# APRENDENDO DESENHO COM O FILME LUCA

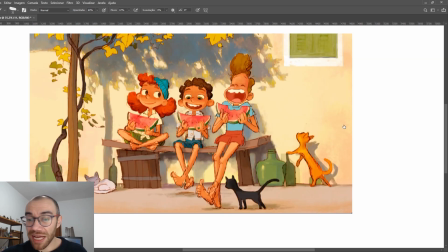Achei fantástico, sensacional.
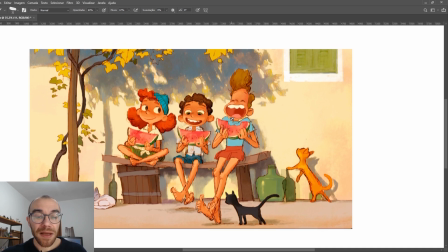Aqui, a gente tem outra arte-conceito, mas uma arte-conceito nem tão polida, para passar temperatura. Notem que houve uma preocupação, uma interpretação como, por exemplo,
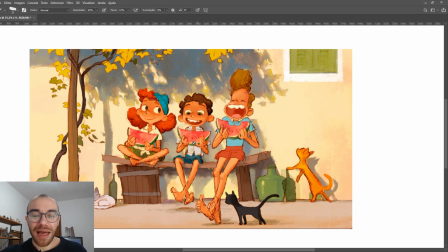a sombra azulada, a sombra da árvore azulada, a sombra dos amigos mais quente, para não deixar tão amortalhado eles. Aí a sombra do gato projetado na parede já é mais azulada, não é mesmo? A gente tem aqui o gato coberto por parte da sombra da árvore.
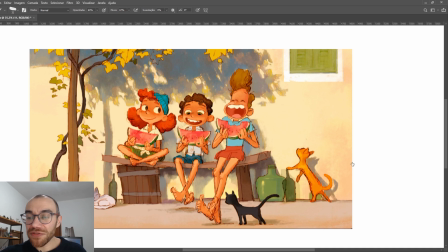Eu achei simplesmente fantástico, fantástico.
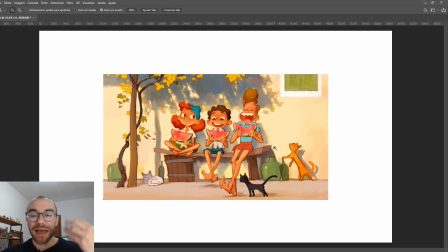Passa aquela ideia de Itália, passa aquela ideia de calor, né? Porque aquela é uma região mais quente, mais viva, não é mesmo? Achei simplesmente fantástico.
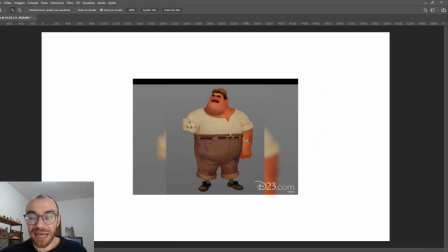E aqui, ó, pra finalizar, a gente tem, vou mostrar na miniatura,
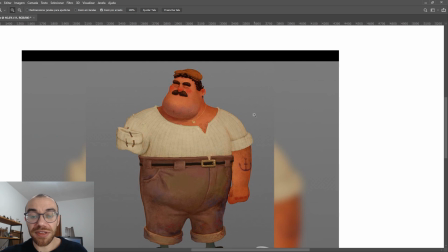na miniatura você jura que é 3D, você se aproxima, você vê que é algo pintado, pincelado, não é mesmo?
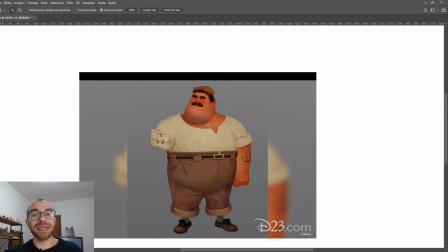Isso aqui foi uma sugestão de como ficaria ele para os renderizadores de marionete, para os modeladores e para o render final, seria um guia final. Ficou fantástico, fantástico.
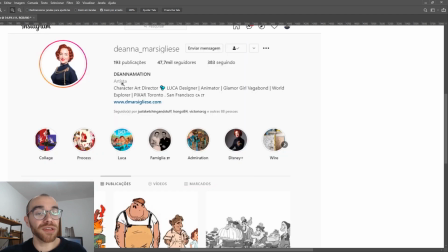Lembrando que quem fez o design original foi essa moça aqui também, a Diana, não é mesmo?
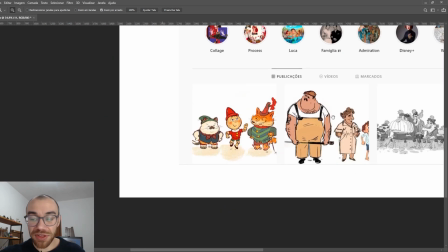E aqui tá o design original, ó. Esse tiozinho aqui é esse aqui, esse é o design original dela.
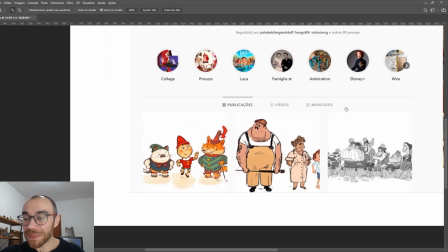E aí lá nos Finalmente, ó, lá nos Finalmente apareceu esse aqui.
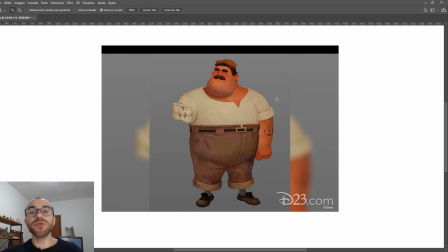Então existe toda uma fase, todo um processo. Eu achei que durante todo o processo eles foram maravilhosos o tempo inteiro. A única coisa que eu acho da produção é fantástica, maravilhosa, roteiro, arte-conceito,
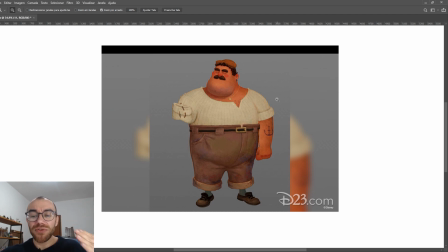design de personagens, eles estão de parabéns, e eu digo que essas animações que estão chegando agora, quando eu era pequeno,
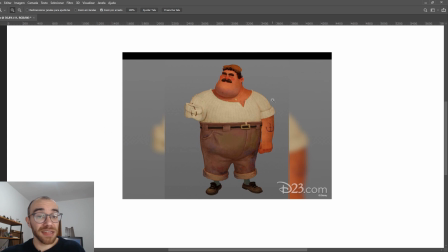os filmes da Disney embalavam a minha infância, e essas animações, elas estão embalando a minha juventude,
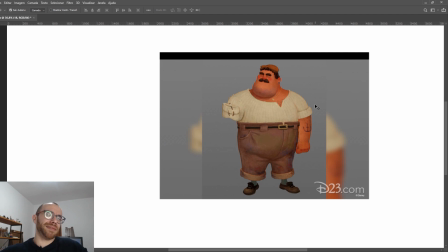a minha maturidade, digamos assim, a gente já está indo para os 40, a minha maturidade, digamos assim.
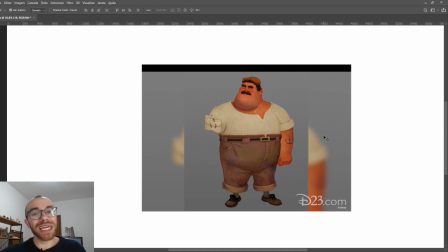E eu acho simplesmente fantástico, eu fico pensando o que ele não deve gerar na mente das crianças de hoje em dia, né?
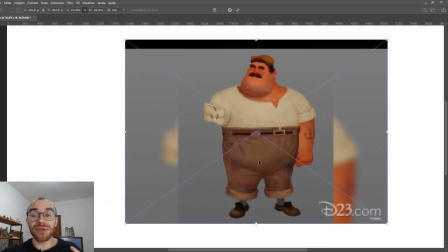Eu que sou adulto me sinto maravilhado, imaginem as crianças como não devem se sentir.
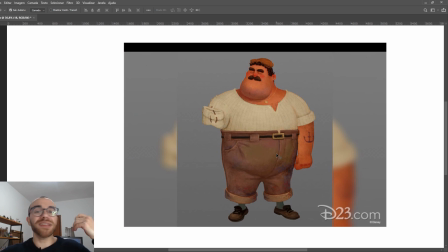Então, pra mim, eles foram excepcionais e estão de parabéns com todas essas quebras, com todo esse design arrojado e com toda a produção. Eu espero que você tenha gostado da análise do filme Luca, ok? Não se esqueça, deixe aqui nos comentários o que você achou a respeito, o filme que você quer que eu analise da próxima vez, e eu gostaria de chamar a atenção para uma coisa muito importante. Às vezes as pessoas me perguntam se dá para construir personagens bacanas com formas básicas, e se quanto mais simples o cartoon, mais poderoso ele é. É óbvio. Se você quiser continuar aprendendo a respeito de design de personagens, No meu treinamento Design de Personagens do Zero Avançado,
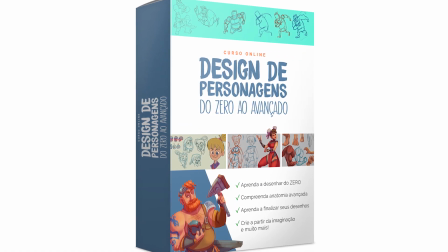existe toda uma parte que eu te ensino a criar personagens utilizando formas geométricas básicas e deixar eles super divertidos e super expressivos, que nem essa animação que eu acabei de fazer análise, ok? O link vai ficar aqui na descrição, vou te convidar para clicar no link, assistir aula gratuita, eu tenho uma aula gratuita lá com exercício e dicas e tudo, faça, me marque e me mande lá no Instagram, depois pra gente trocar uma ideia. A gente se vê numa próxima. Tchauzinho.